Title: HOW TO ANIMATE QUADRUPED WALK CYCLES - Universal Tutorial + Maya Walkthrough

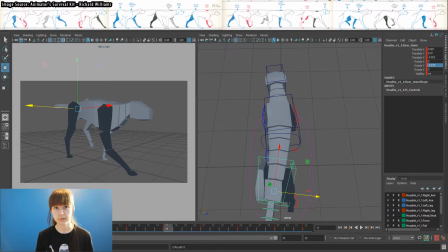The up position and down position are basically our in-betweens for the cycle. The feet are changing positions, but the body is just complementing other poses. The difference is, they're called up and down, so we need to pull both sets of hips up or down for each pose. The up position will land on frame 5, and the down position will land on frame 13.
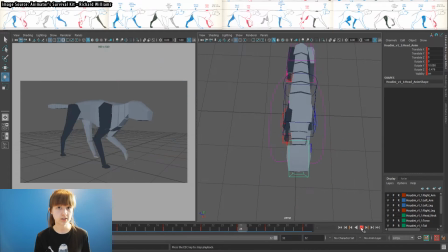Now we can go back and offset the head from the chest about 2 to 4 frames to get that driven feel. Next, it's time for the secondary animation, which in this case is the tail. As with all secondary, we animate this last and straightforward.
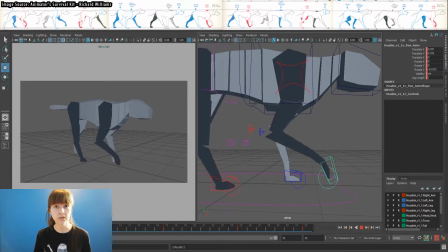Whichever way the back hips are moving, the tail doesn't want to go until it has no other choice. Treat it like a whip or a piece of seaweed. Now we have a generic cycle. Congratulations! It feels like a little bit of everything and also nothing at the same time. So let's figure out how to take this generic cycle and make it into something usable on the 2 most commonly animated creatures, cats and dogs.
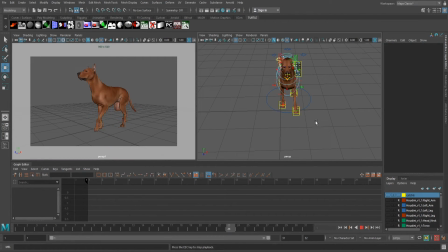So obviously I couldn't just copy from the generic cycle onto this one. It's a completely different rig, so I had to kind of look at it and recreate it the best that I could, and this is what I came up with. As you can see, it is a functioning cycle, but it doesn't necessarily look like a dog.
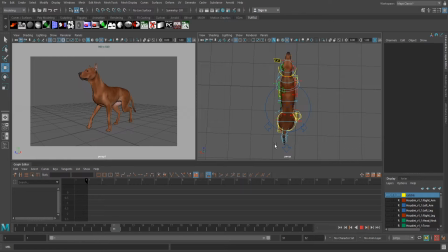And the biggest reason for this is because it's way too exaggerated. The movement of your typical dog is going to be pretty stiff, especially in their torso.
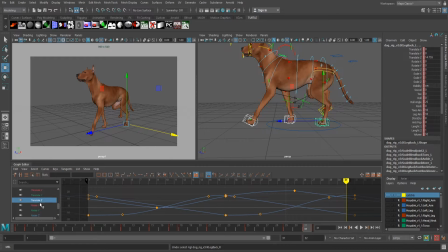The thing that stood out to me the most right off the bat is the stride length. A dog of this stature is going to have a more proud walk than this, which means taking smaller, more deliberate steps. Not only was his stride too long, but his feet were also raising too much. We're already looking much better.
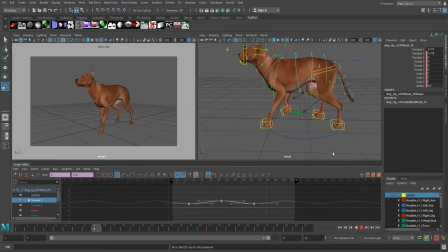The next thing that stood out to me was how big of a bounce he had. It's always great to start from an exaggerated place and then tone it down, as it's much easier to reduce than it is to add. So all we have to do here is take that bounce and just scale it in the graph editor.
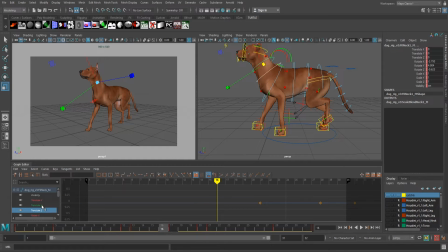There was also some rotate Z on the spine controls to help with that up and down, and it was also very exaggerated for a dog. So even though the bounce itself is looking better, we still need to tone down everything else to match it. If at any time you're struggling to get a pose right, remember you can always go back to your reference to analyze it.
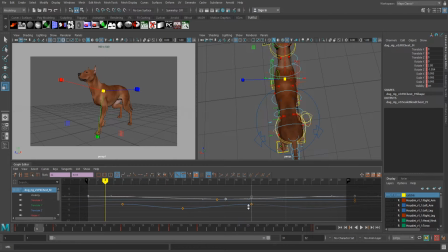Animal joints behave differently than ours, so it may help to draw over them to really see how they work. As stiff as dog torsos typically are, their hip joints are still pretty flexible, so even though there's a minimal sway in the torso, make sure you still give them a little butt wiggle so that the hips are actually propelling the back legs forward.
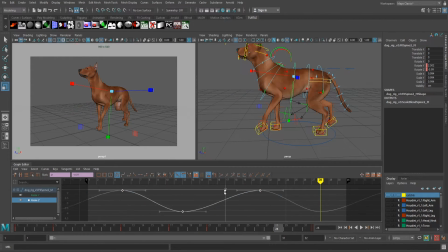And don't forget to just have fun while you're doing this. There's no rule that you have to get everything perfect on the first try. You can exaggerate a control just to see what it looks like and come back to it later if it's not working. Or you might need to go back and forth to tone down a little bit of one control, then a little bit of another, and back again to get it to where you think it needs to be.
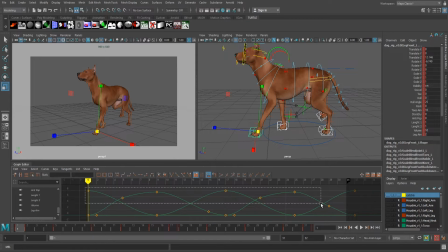At this point, I decided that the amount the dog was raising his feet was still too much, so I came back and toned it down again. Never be afraid of changing your animation. You've already done it once, so there's nothing stopping you from being able to recreate it again.
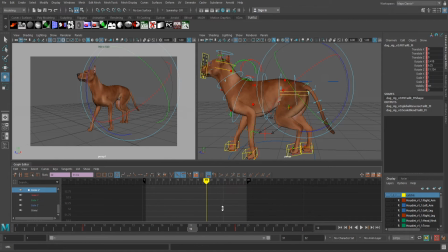Next was fixing the pose of the tail. The animation all works fine, but unless a dog has a negative emotion, like fear or sadness, he's not going to hold his tail so close to his body. So by shifting the curves in the graph editor, we can pull the tail up while maintaining all of the animation.
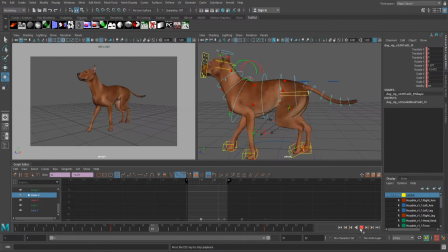Much better. We're looking much closer to a dog now, and there's not much left to get through. Now we can skip ahead and do some secondary that we missed before, which is his ears. His ears don't have to be animated beautifully because it's more of a complementary action than a focus action, so I have a pretty simple workflow that I use every time.
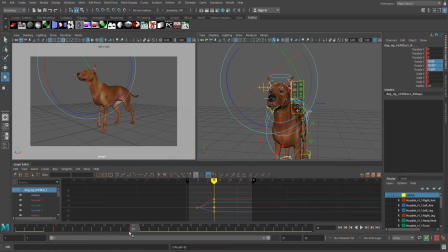I start with two poses. When the dog is in his highest position, I pose the ears down, and when the dog is in his lowest position, I pose the ears up. Then I offset the controls from each other so that the base of the ears stay on the frame that we had them on.
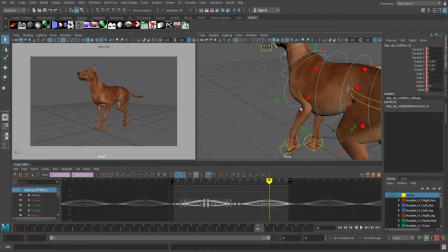The control up from that will be one frame delayed, the next control one delayed from that, and so on and so forth.
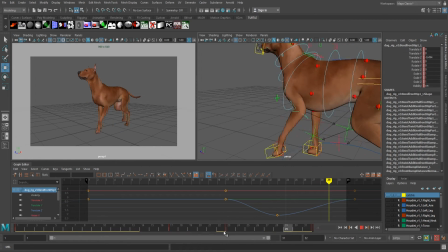Then all that's left is grab all of the controls, loop it, and drag it around the timeline until it feels right with your animation. Now that our cycle is essentially done, the last thing I'm doing is going through and addressing any crashing that exists.
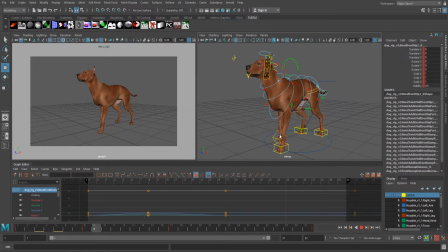For the dog, the only thing that I seem to have to address this time is his shoulders. And with that, our doggo is done-o.